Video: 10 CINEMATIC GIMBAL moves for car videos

Okay, so now I'm gonna show you the best part about being a car photographer or car videographer Welcome back to a new video today We're gonna shoot 10 shots using this Fujitech score pro and this video is actually sponsored by them They were kind enough to send me this one. So we're gonna try it out today We got this Porsche Macan turbo gonna try to get some shot off it and And I'm gonna show you 10 ways to get some interesting cinematic shots for car videos. Thank you to Fuji Tech for sending me this one and sponsoring this video.
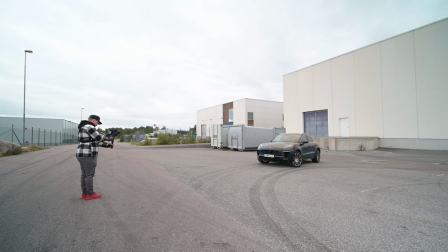0:52 So let's start with the first one. Putting the gimbal into pan tilt and follow.
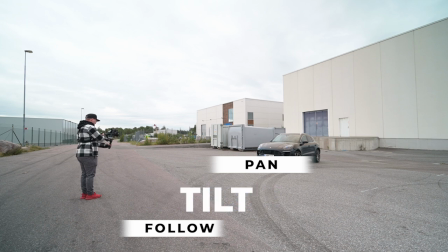0:58 So every move I do the gimbal will follow.
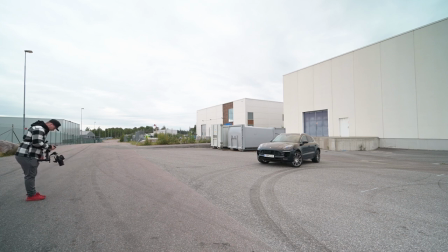1:04 so for this one I'm gonna point my camera down press
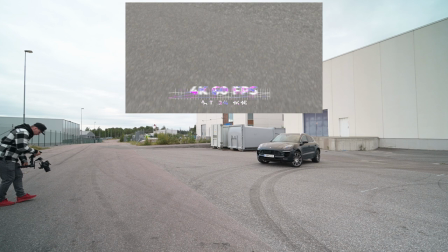1:16 play then just go up so
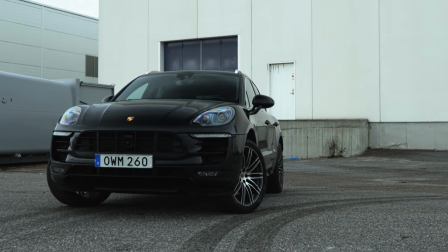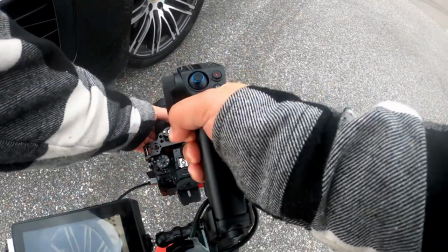1:30 with this one I'm gonna go with a
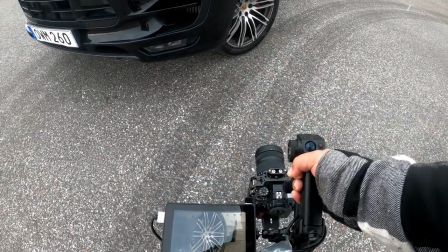1:36 rim shot
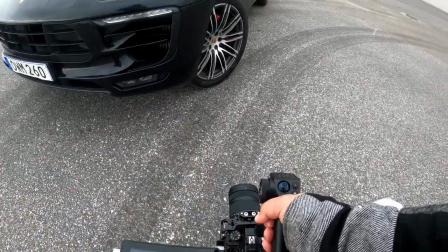1:40 and I'm gonna point my camera
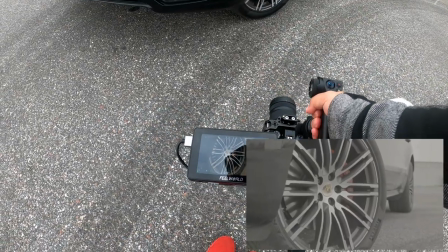1:45 as I want it then use pen and follow you just
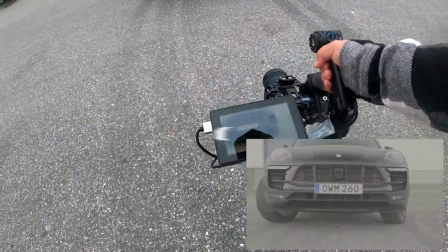1:53 go back and slowly revealing the car and
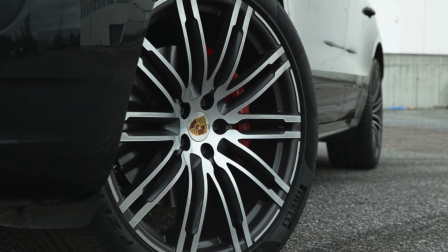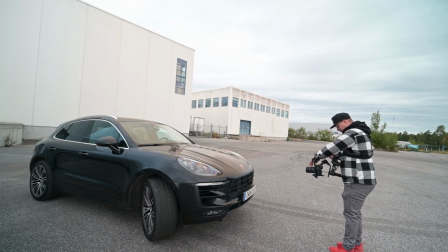2:07 if you're shooting cars don't forget your
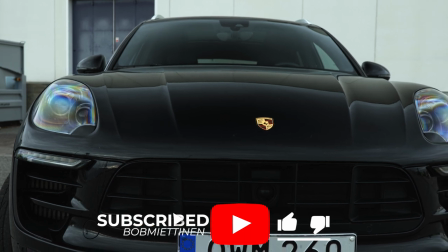2:11 CPL filter I'm gonna show you here
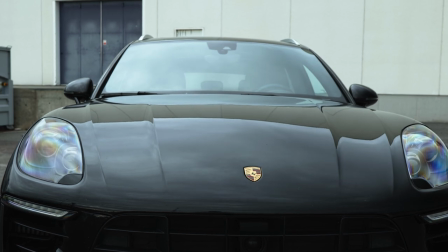2:17 in a second this is without you see all the reflections
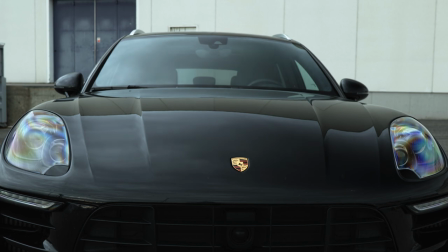2:21 and when I turn it all
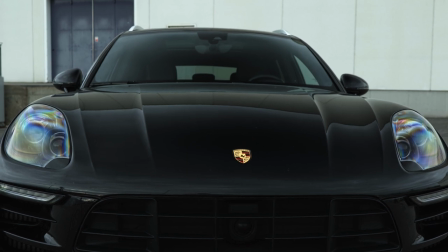2:27 the color come backs to the car and the reflection go
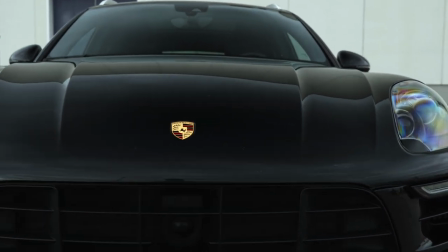2:33 away so if you shoot cars you need a CPL filter it will
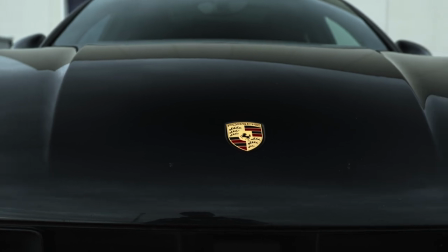2:38 look way way way better put it in lock mode
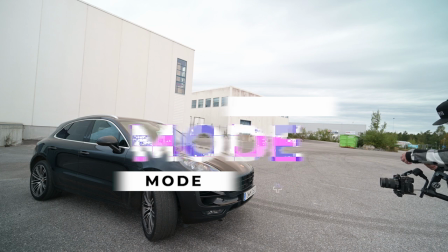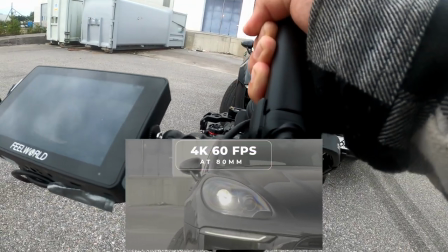2:48 Then just go from one side to the next side.
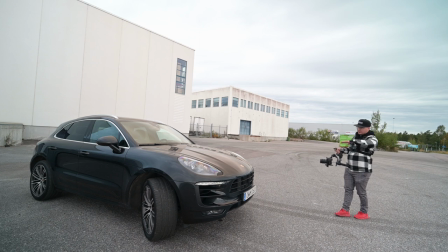2:59 Just try to keep it level to the car, not going up and down.
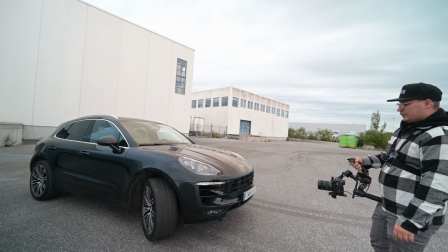3:06 It looks better when the light is on, then you get some light streaks pointed to the camera.
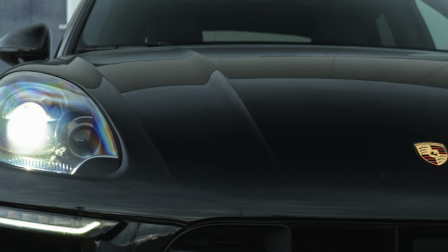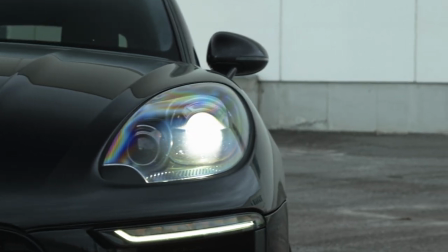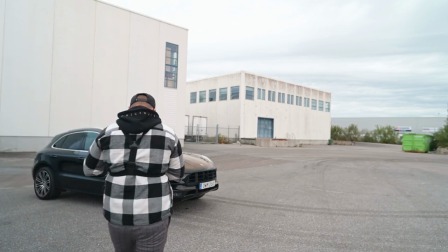3:27 so for the next shot I'm gonna try try
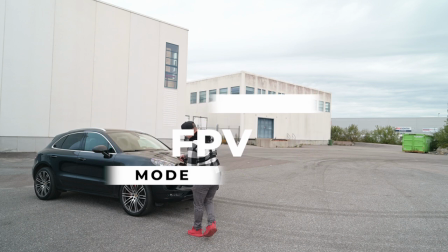3:33 to use the FPV mode I have never used it but
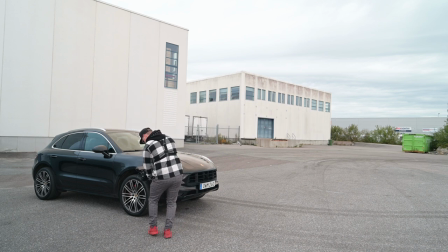3:40 let's try it I'm gonna go for a rim to rim
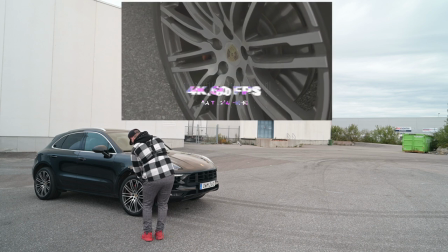3:45 shot I'm gonna start from here showing
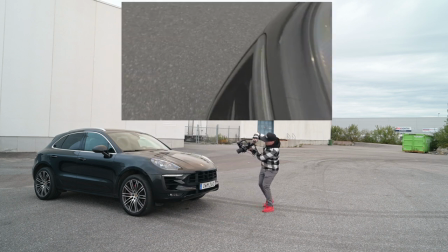3:52 off